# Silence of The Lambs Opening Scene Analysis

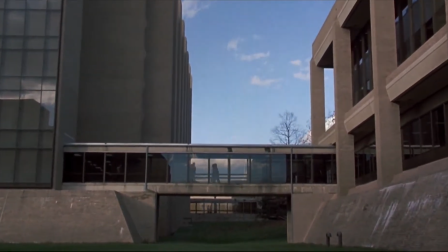[4:32]
As she enters the headquarters,
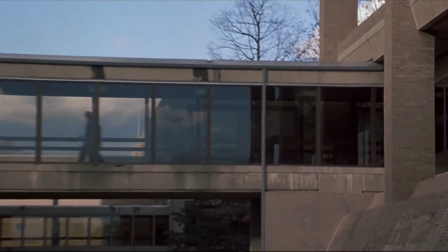[4:34]
the movie continues with its tracking shot with many different framings, from side-on to close-ups.
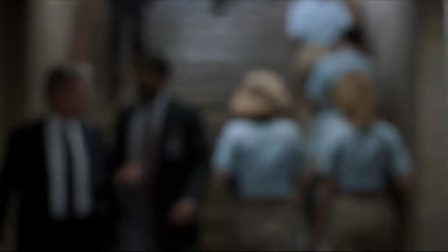[4:41]
Many of the shots are mid-body shots, which create feeling like the audience are the one following and watching her.
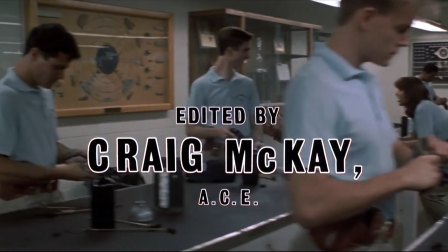[4:49]
Towards the ending of the opening scene, there is a medium shot of Starling in the lift with men.
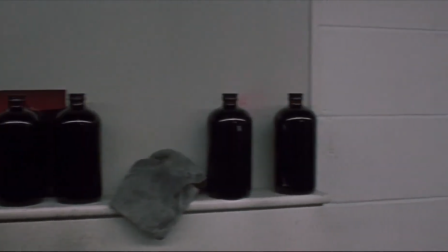[4:56]
The framing of the shot shows the audience that she is a lot smaller than the man in the lift, and she somehow seems to be out of place.
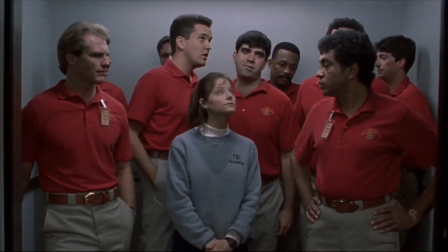[5:04]
Colors also plays an important role for this shot, as we can see her standing out in a grayish sweatshirt in the middle of college with red shirt.
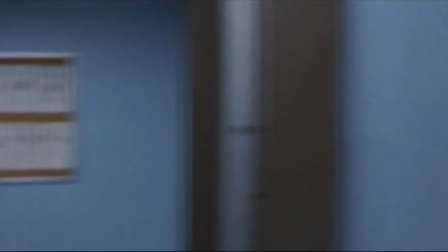[5:13]
But despite seeming out of place, her facial expression at this point still seemed very comfortable.
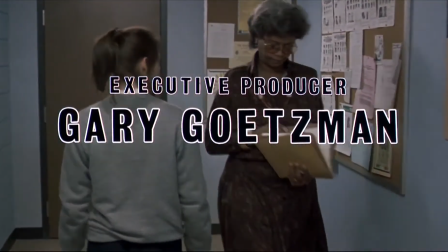[5:20]
At this point of the movie, all the music has completely stopped and instead, more diegetic sounds like phone ring,
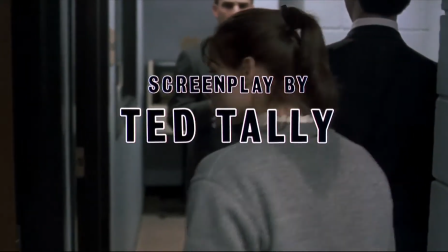[5:27]
footstep, and elevator ding make the setting seem realistic for the audience.
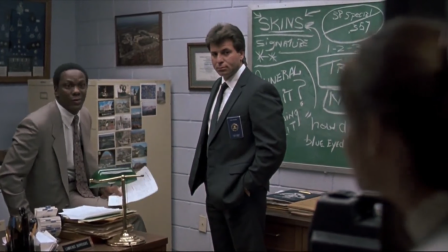[5:32] You looking for Crawford? Yes, sir. Well, he should be back in a couple minutes. Why don't you wait in his office? And then I think they were over in Flushing.
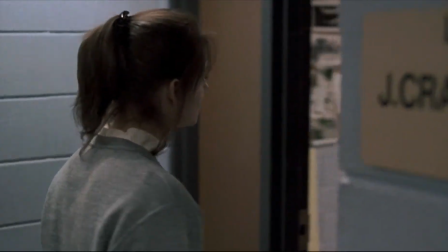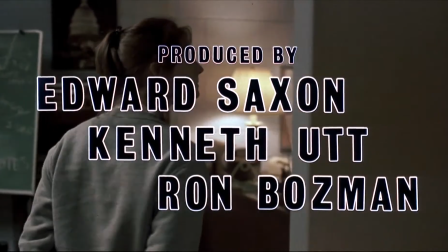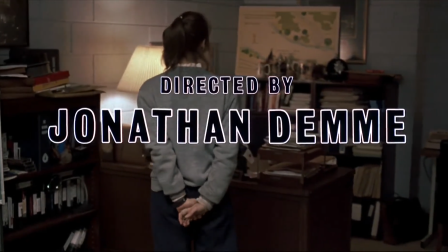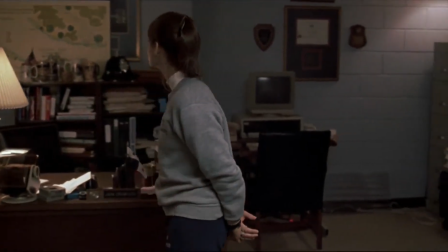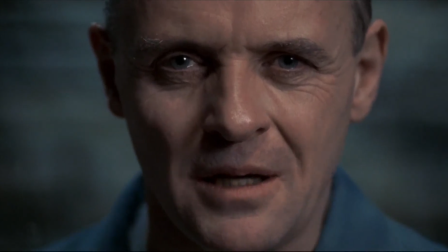[6:01]
Although the scene as a whole does create a building sense of tension and worry, it's essentially a bait and switch designed to keep the audience on the edges of their seats and generate a thrilling atmosphere,
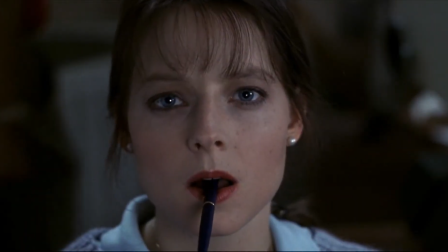[6:15]
even at the very start of the film.
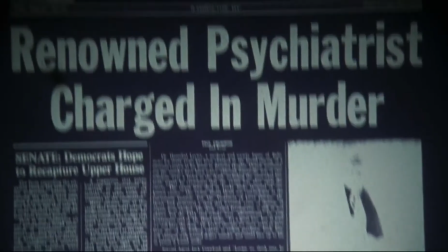[6:17]
This is, in effect, foreshadowing for the themes presented in the rest of the movie.
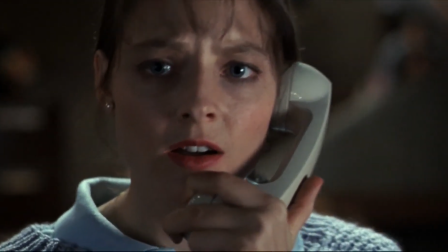[6:24]
As Darling is at first portrayed as a small and fragile female, along with the camera work,
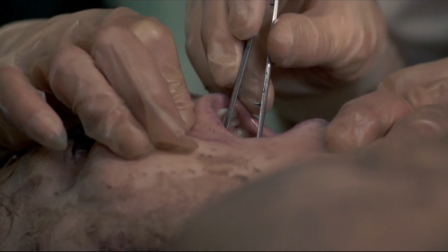[6:31]
the editing, and the music, we are led to believe that Clarice is being chased and followed when in actuality,
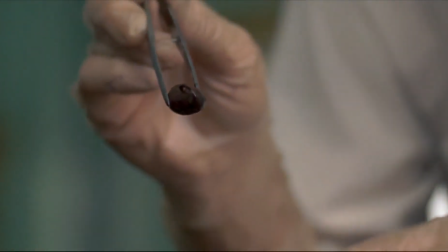[6:39]
she's only doing a simple training exercise. As the opening scene processes and ended,
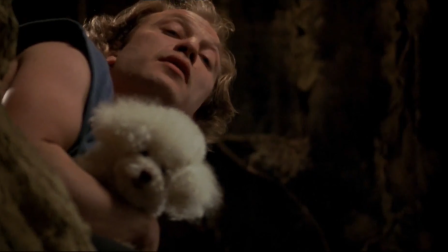[6:46]
it cleverly encapsulated the film's running theme and brings the audience closer to the portrayal of the protagonist,
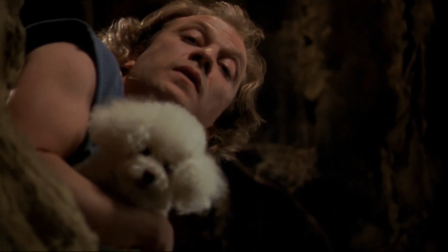[6:54]
Agent Starling.